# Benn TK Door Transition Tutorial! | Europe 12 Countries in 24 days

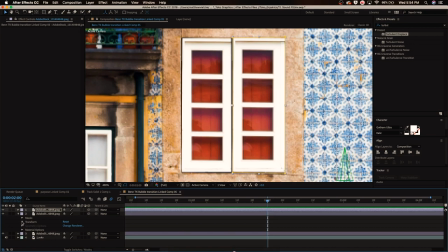(4:12)
And so yeah, now what we're gonna do is do that on the other door, transform, and we're also gonna hit Y rotation.
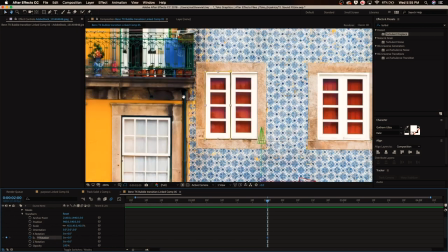(4:23)
Hit the H tool on your keyboard, and then hit Y on your keyboard.
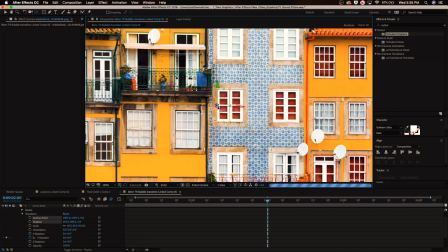(4:28)
We want to make this basically like kind of like the door, like, how do I explain this? It's kind of like the doorknob, right? So like, if we place that there, when we move the Y rotation, it's gonna be rotating that way.
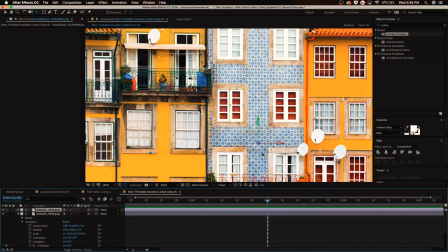(4:45)
Does that make sense? I don't know if it does. We're also gonna do this on this clip by hitting Y on our keyboard, and boom. Okay, so now we're just gonna scrub through the clip a little bit more, and I think that's a good length. We're gonna go down to the Y rotation, and we are just going to open this.
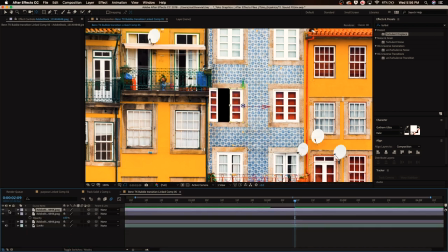(5:00)
We're gonna do 133. Now we're gonna do the same exact thing on the other door. We're gonna make that negative 133 though. Just like that, looks really great, and yeah. Now to make this more realistic, what we're gonna do is select these two clips, select the keyframes, and go to right click, keyframe assistant, easy ease.
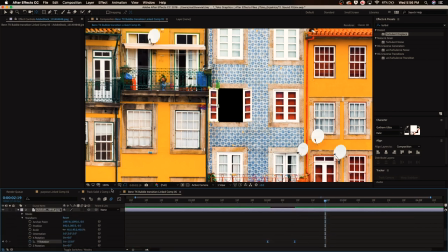(5:18)
Now do this on the other clip too. Select these two clips and go into the graph editor by hitting this. And we're gonna select these squares and just drag this one by holding shift on our keyboard and dragging to the right, and then this one to the left.
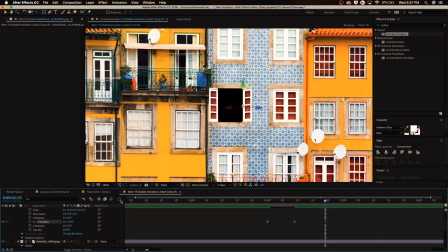(5:31)
Disable that and then go up here to the top and do the same thing to these keyframes by just doing this. To sell this effect a lot more, now what we want to do is add motion blur by enabling these.
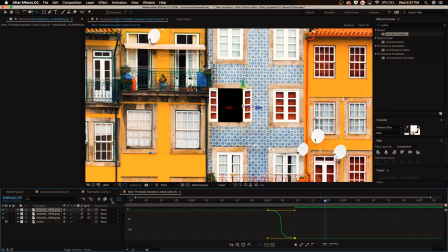(5:46)
If you haven't already enabled motion blur on your whole timeline sequence, then hit this little icon right here. And as you can see, if we just let it pre-render, it takes a long time to do that if you can't tell. Boom, looks really nice. And obviously now we can just enable this clip under it, let it pre-render. Might as well check my Instagram DMs. If you guys don't follow me on Instagram, be sure to do that, at Matt Vitsky. So yeah. Okay, now we're gonna take the H tool and zoom out on this clip. I'm actually gonna go to fit, and now we get into the least fun stuff.
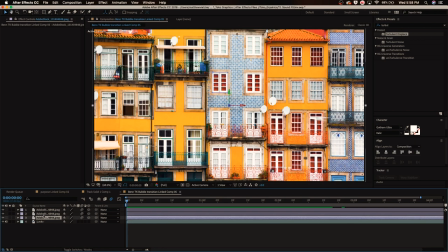(6:16)
We're gonna select all these clips and pre-compose them by right-clicking and hitting pre-compose. And we basically just made that into one clip. Now hit the down arrow and go to transform, and we're gonna hit keyframes for position and scale.
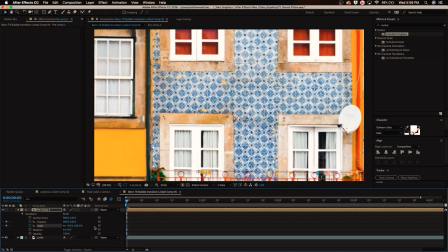(6:29)
I'm gonna scale in like so, and I'm kind of just gonna move around the clip.
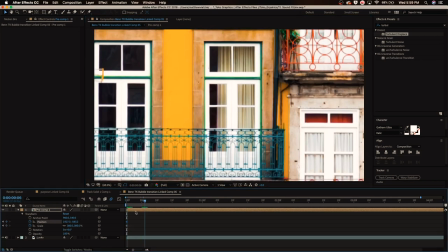(6:35)
So like, we can start off right here, and then maybe we want to like move over
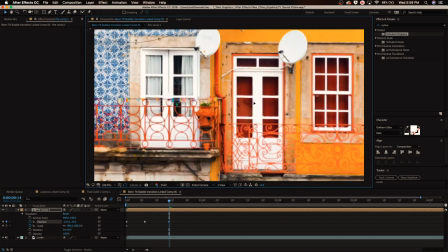(6:41)
to right here, and we're just gonna keep like moving it around until like, obviously you want to do this more efficiently if you're actually gonna do this effect in a video.
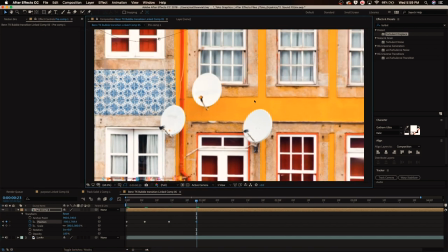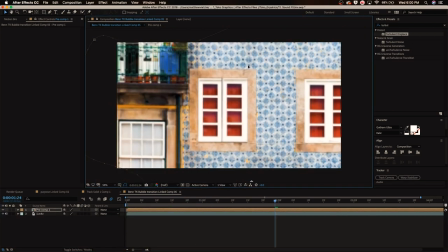(6:55)
So yeah, to move down, and if we play that through,
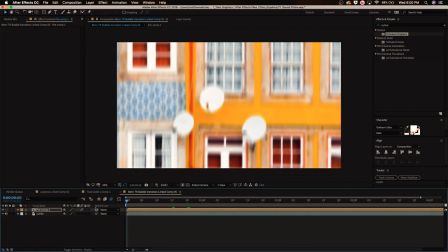(7:03)
we're also going to enable motion blur. It looks more realistic like that.
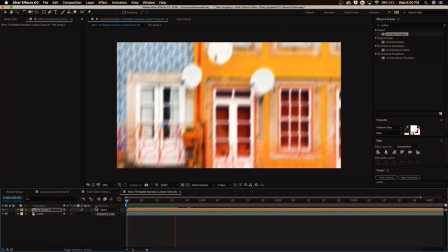(7:07)
And as you can see, BennTK uses motion blur all the time to sell his effects. And it looks legit, right?
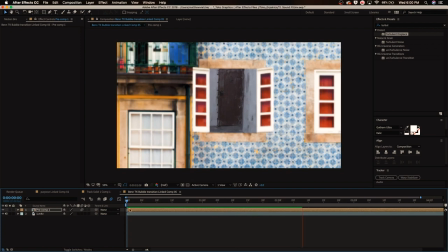(7:13)
Like, no one's going to know that that is fake unless they're a video editor. So yeah, that looks kind of real in a way.
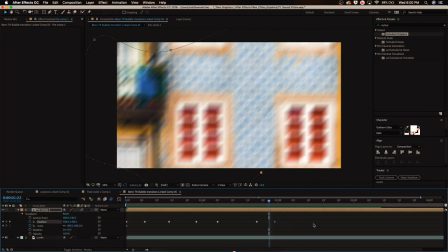(7:23)
I mean, I guess we could smooth this out by adding our graph editor and handy work. Oh my gosh, that is a mess. Okay, so yeah, basically what we're gonna do now is we are going to go over here,
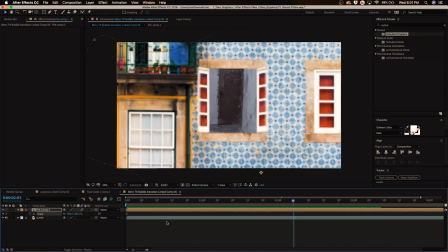(7:38)
and as soon as this starts opening up, we're gonna hit S on our keyboard, kind of hit a keyframe right there,
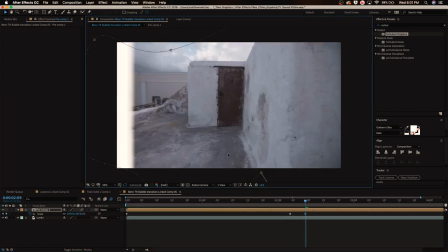(7:44)
and then basically zoom in, yeah, into that clip, just like that.
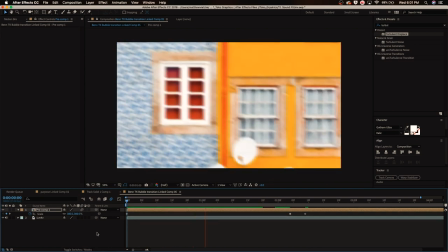(7:49)
So if we play this through once again, and we let it pre-render,
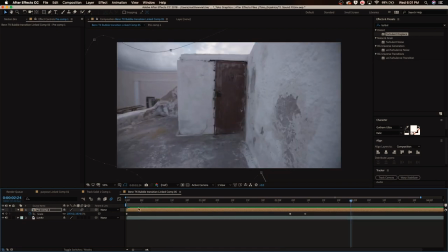(7:56)
yeah, that looks pretty legit. I'm happy with it. Obviously, this effect isn't the best for tutorial purposes, but if you guys enjoyed this video, be sure to give it a like and also subscribe to the channel if you are new. I make videos like this every single week. But yeah, I've been Matthew. You guys have been awesome. Thank you so much for supporting your channel, and if you have made it this far, I really want to say thank you for you. We actually just hit 1.3k on the channel.